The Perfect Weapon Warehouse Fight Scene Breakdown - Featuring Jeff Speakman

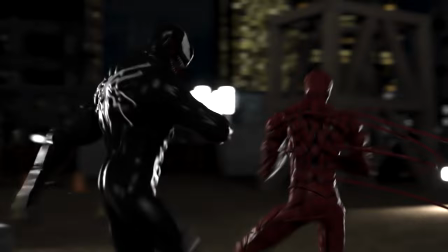0:05 Hello, my name is Adrian and welcome to another episode of Fight Scene Breakdown.
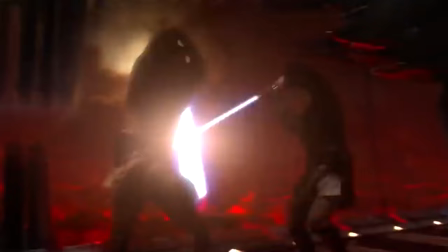0:09 On this series we take a look at your favorite fight scenes from various forms of media and analyze them from a martial arts perspective.
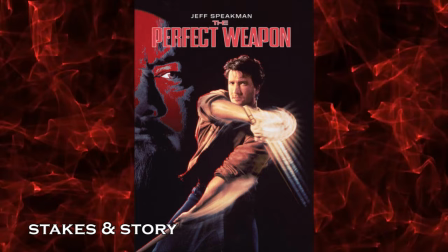0:15 Today we're examining the warehouse fight scene from The Perfect Weapon. This sequence takes place near the end of the 1991 martial arts classic The Perfect Weapon
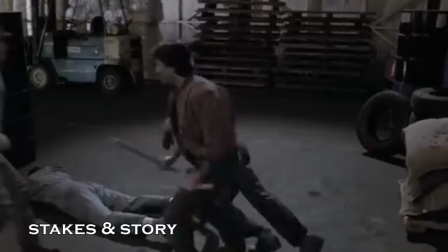0:23 where a protagonist infiltrates a warehouse in order to take out the main villain of the movie and many of his henchmen.
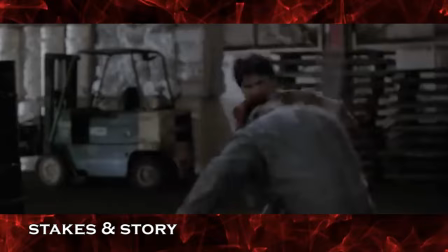0:29 By this time in the 90s it was pretty much law that action films had to have a final showdown at a warehouse.
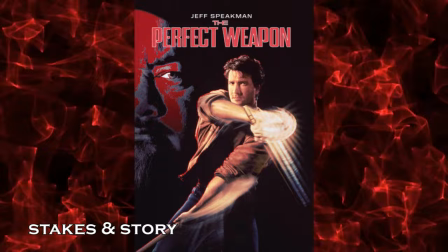0:34 And that's one of the reasons why my brother and I also included a final showdown at a warehouse for our film Soul Hunters.
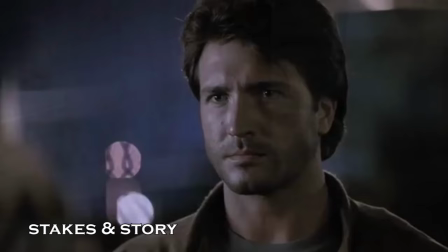0:40 In any case, returning to the perfect weapon, Jeff must use his extensive skills in Kempo in order to take on the bad guy's henchmen.
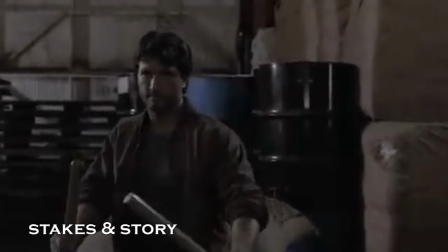0:47 At this point in the movie he is not only avenging a friend but stopping a criminal organization as well.
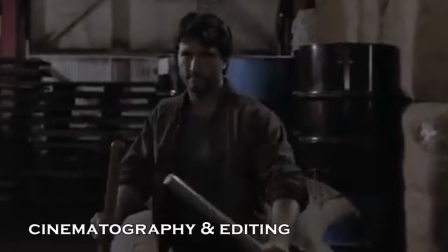0:52 So the stakes are not only personal but will impact the world around them too.
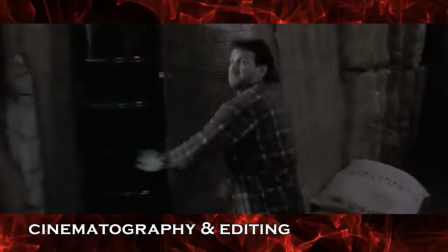0:56 Once Jeff has infiltrated the warehouse he gets to his first proper fisticuffs exchange with this guy right here. We begin with a wide shot showing him quickly approaching Jeff with a weapon.
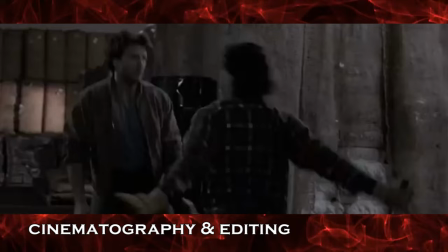1:05 We cut to a second wide shot in which we see much more of the two fighters and can clearly see how Jeff avoids the attack and counter attacks.
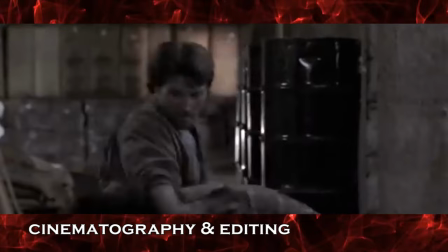1:12 This is followed by a quick cut to a medium shot in order to more clearly see Jeff's follow-up attack,
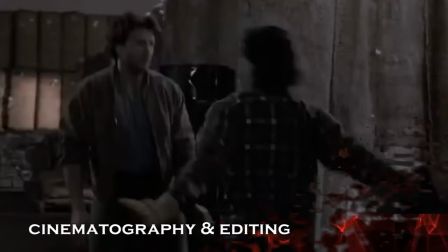1:17 as well as one more medium to see Jeff's combo continue and it ends just the way it began,
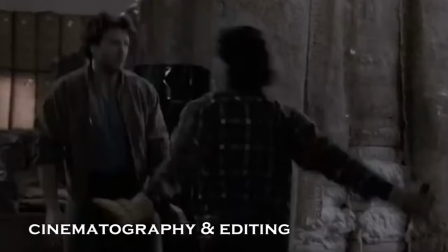1:23 in a wide to see the henchmen defeated. Although the cuts are quick, sometimes happening in less than a second,
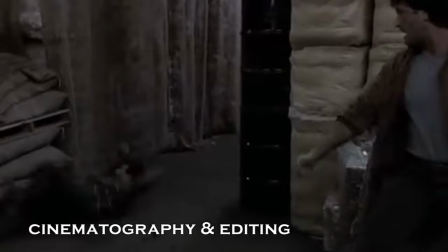1:28 what's key here is that the shots themselves can easily be understood and help to tell the story of the fight scene at hand.
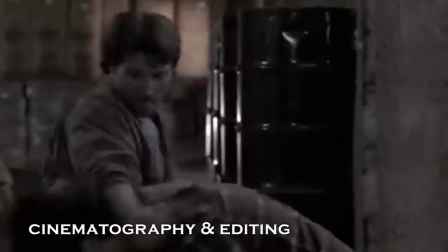1:34 They aren't shaky, they aren't lit poorly, and they aren't indecipherable close-ups.
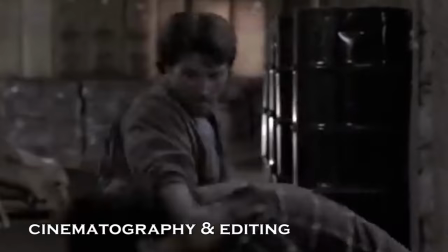1:38 They are there to accentuate the impact of the action and to better appreciate the particular technique on display.
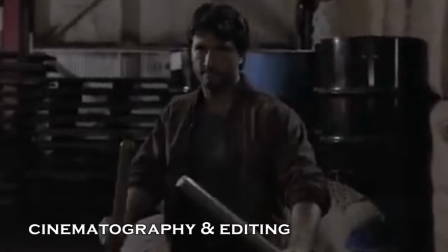1:44 This sort of cinematography and editing is present during the rest of the sequence and holds true for the rest of the movie as well,
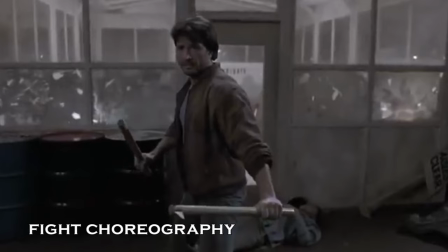1:50 especially during this incredibly well done double-stick sequence that follows shortly afterwards.
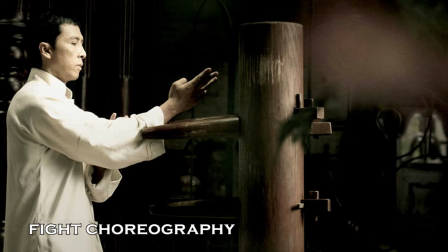1:55 Here on Fight Scene Breakdown, sometimes we take a look at unique fight scenes which serve to highlight a very specific martial art.
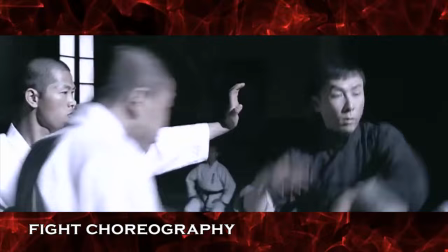2:01 For example, you can see the incredible complexity and swiftness of Wing Chun Kung Fu in Donnie Yen's legendary fight scene in It-Man,
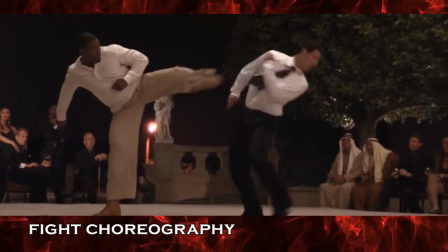2:07 or the brutal efficiency of Silat in The Raid Redemption starring Iko Weiss,
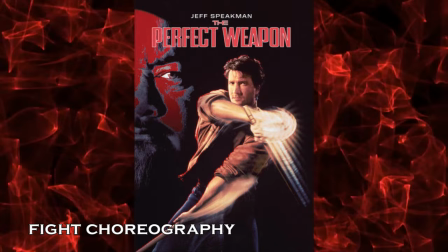2:12 or even the lightning fast kicks of Taekwondo in the excellent finale of Michael J. White's Blood and Bone.
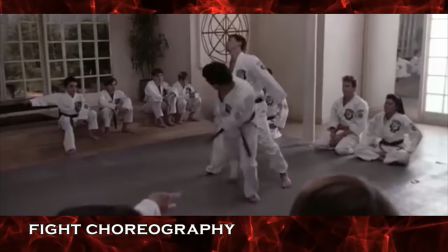2:17 And in this instance, the movie serves as a great introduction into the martial art of Kenpo, also known as American Kenpo Karate.
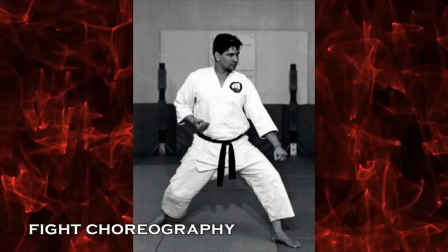2:24 It is a martial arts style founded and codified by Ed Parker from his training in martial arts, including karate.
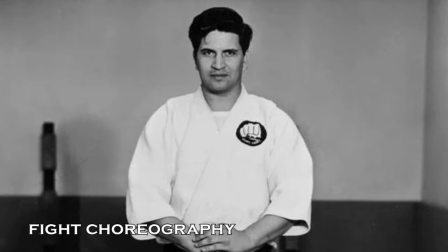2:30 He never named a successor to his art, but rather entrusted his senior students to continue his teachings in their own ways.
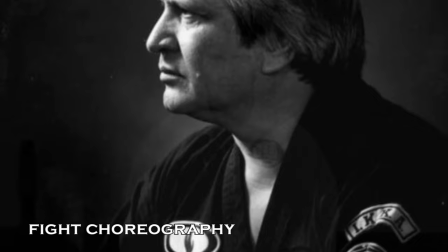2:36 As a matter of fact, he is quoted to having said that he believes Kenpo will always be the art of perpetual change.
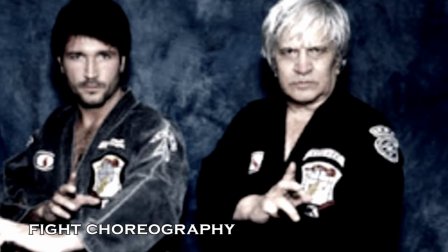2:43 He adds that if this is remembered, the art will never become obsolete because it will change with the times. One of his students was Jeff Speakman.
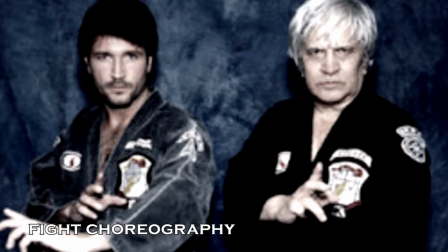2:50 Since then, Jeff Speakman took Ed Parker's advice to heart and began to modify Kenpo techniques as the years went on to make them as effective as possible,
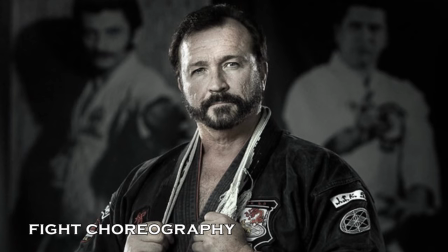2:59 as well as incorporate techniques from other martial arts to compensate for any weaknesses in the style. This is most notably seen in the presence of ground techniques in Kenpo 5.0.
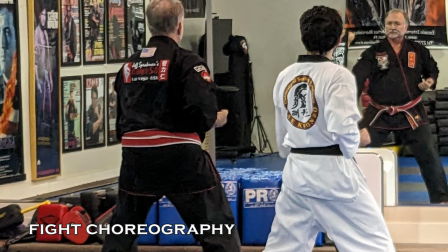3:08 I had the honor of training with Jeff Speakman himself for a couple classes and was able to see a lot of the basics in this martial arts style through his teachings.
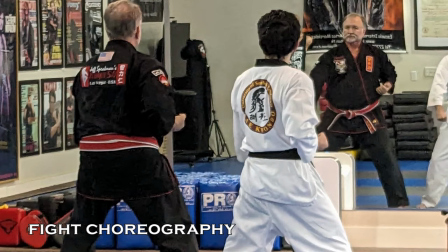3:16 For one, he discussed on how he has been continually evolving and changing the style with the times, and that is the reasoning behind the 5.0 in Kenpo 5.0.
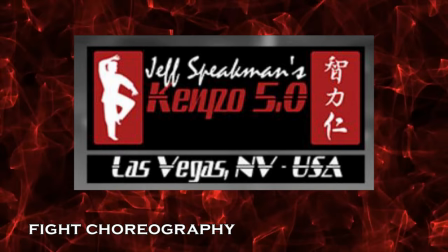3:24 It is the fifth iteration of the style that he has been working on for several years.
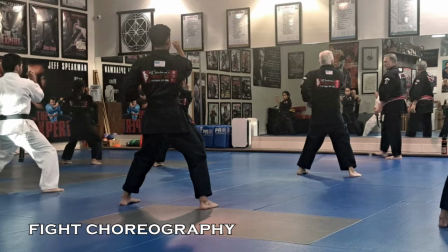3:29 The building blocks of Kenpo are still very much ingrained in Kenpo 5.0, and we can see several of them at play during this scene's fight choreography.
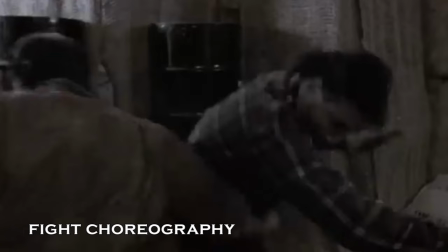3:36 One thing you can tell from the previously highlighted exchange is that after one brief attack,
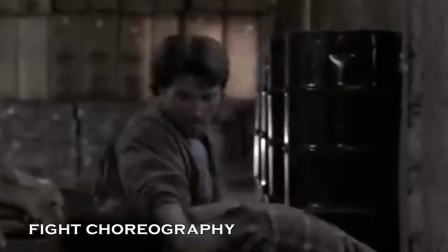3:41 Jeff counterattacks with strikes designed to make his opponent react in a specific way that sets him up for the next strike.
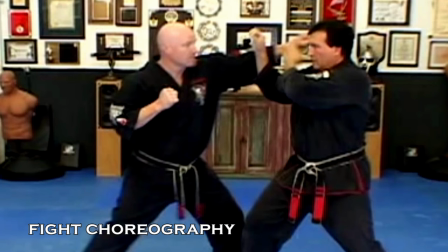3:48 This is built into every single one of the techniques in Kempo 5.0. Jeff Speakman demonstrates this concept in this Kempo 5.0 technique called shielding hammer,
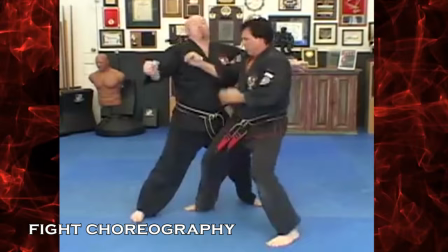3:57 where after one initial attack he responds with several rapid-fire strikes.